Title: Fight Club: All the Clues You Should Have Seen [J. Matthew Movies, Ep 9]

Hey everybody, and welcome back.
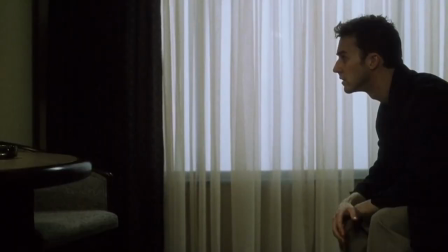(0:02)
Fight Club is the greatest movie of all time, and anyone who says differently is either a late 90s film critic or Jennifer Aniston...probably. Fight Club is a movie I love so much that I will now, ironically, break its first two rules. I once had the pleasure of attending a lecture by Roger Ebert about Fight Club. I can't find a clip, but basically Roger Ebert said out loud to an auditorium full of Fight Club fans that The Sixth Sense is a better movie because when you rewatch it,
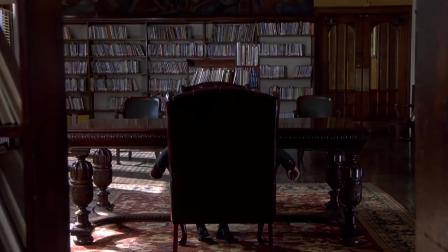(0:30)
there are no clues that would give away the big twist ending. Spoiler alert, Bruce Willis can't be killed. Now I won't speak ill of the dead, well not fresh dead anyway, but mother fuck John Adams. But seriously Roger Ebert, seriously? One of the greatest, most mind-bending things about Fight Club is precisely that when you rewatch it, they are telegraphing the ending constantly.
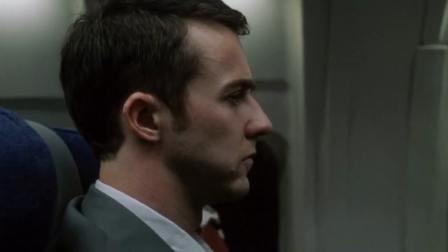(0:53)
On your second viewing, you cannot believe how stupid you were that you missed it. And yet you did. And so did everyone else. And that is self-evidently genius. To celebrate his genius, let us now recount all the ways in which Fincher telegraphs the ending, shall we?
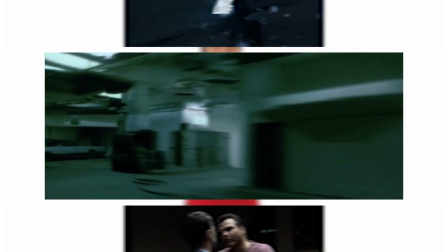(1:11)
Exactly 30 seconds after the opening credits end, the narrator straight up tells us that he and Tyler share the same mind.
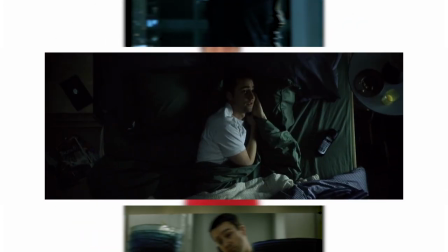(1:18) I know this because Tyler knows this.
The first subliminal Tyler appears as punctuation to the line, With insomnia, nothing's real.
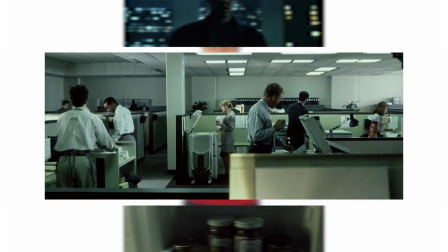(1:27) Everything's far away. Everything's a copy of a copy of a copy.
Because Tyler is both not real and a copy of Jack. Jack tells us that he regularly blacks out and wakes up with no memory of what he's done.
I nod off.
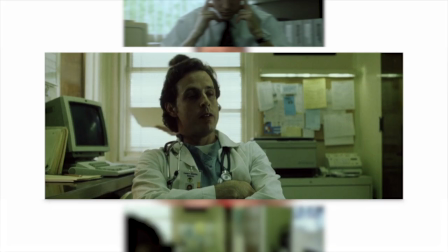(1:43) I wake up in strange places. I have no idea how I got there.
So at a minimum, we know he's living a double life. The second subliminal Tyler appears directly on the word pain, because Tyler is the psychic manifestation of Jack's pain.
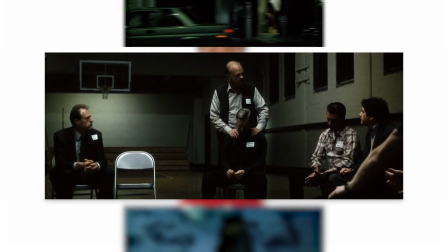(2:01)
The third subliminal Tyler punctuates the phrase because he exists inside of Jack. The narrator tells us that, like Batman or an 80s blue-collar rock star, he becomes a different person after dark.
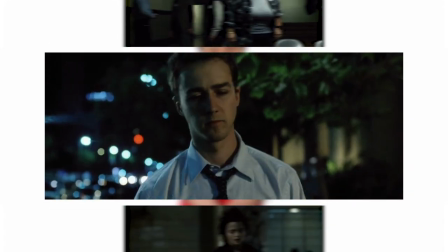(2:15) Every evening I died, and every evening I was born again, resurrected.
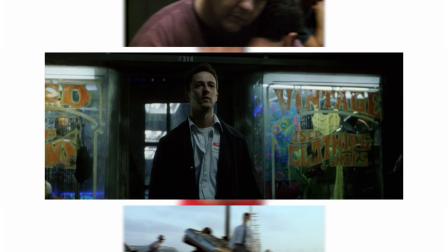(2:21)
Marla asks Jack his name, and the movie cuts away before the audience hears the answer.
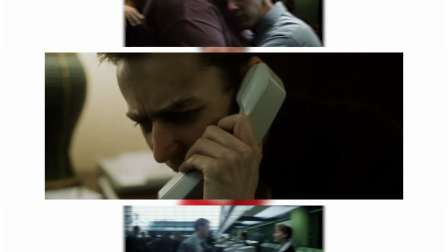(2:27)
We later find out that she knows him as Tyler.
Tyler Durden, Tyler Durden, you fucking freak.
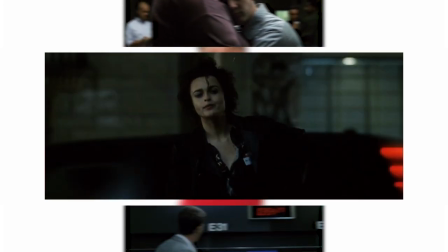(2:32)
So that's the answer he must give here. The first moment we see a superliminal Tyler, the narrator says, If you wake up at a different time, in a different place, could you wake up as a different person? And the moment Jack finally meets Tyler is the very moment that he creates Tyler.
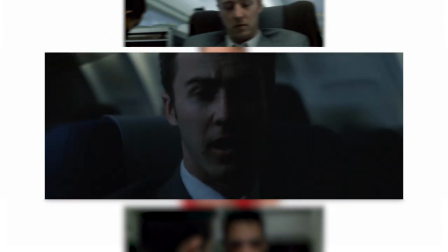(2:51)
He has a psychotic break in which he hallucinates his own death by mid-air collision, passes out, and wakes up to find Tyler sitting next to him. Jack dies, and Tyler is resurrected. In fact, the moment of Tyler's official entrance into the film is a visual metaphor for his creation.
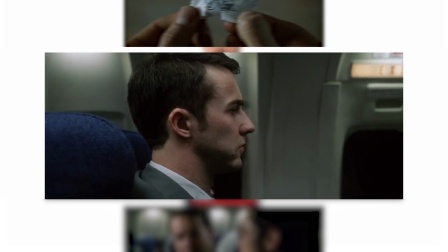(3:08)
First, we see only Jack, as if he were alone. Then the camera moves, revealing Tyler, who has been in the background all along. Tyler appears to literally emerge from Jack. This is the moment of Tyler's birth.
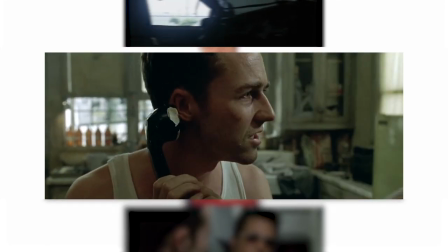(3:23)
Fincher uses the same blocking again later to represent Tyler lurking in Jack's subconscious throughout the movie.
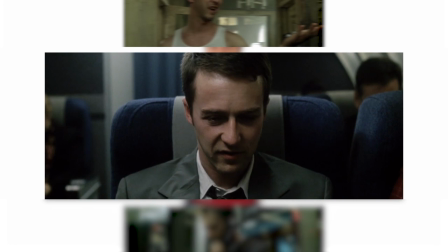(3:31)
And then...
We have the exact same briefcase.
They have the exact same briefcase. When Jack calls Tyler, no one answers, because you can't dial seven real digits into a real phone and expect your imaginary friend to answer.
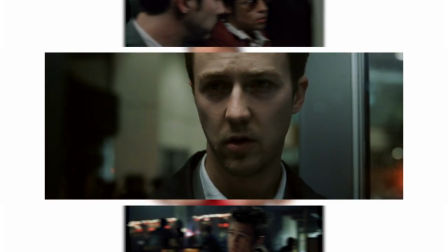(3:45)
You can, however, imagine that a phone rings and then hallucinate an entire conversation.
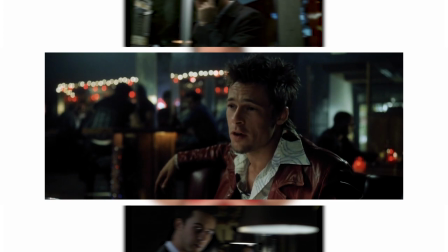(3:51)
Tyler knows the contents of Jack's living room.
So fuck off with your sofa units and string green stripe patterns.
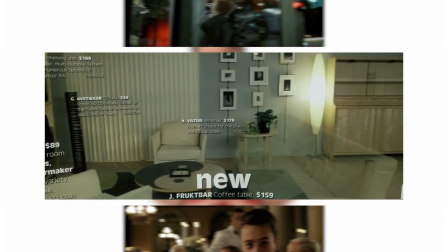(4:01) Or the Ilhanishov sofa with the string green stripe pattern.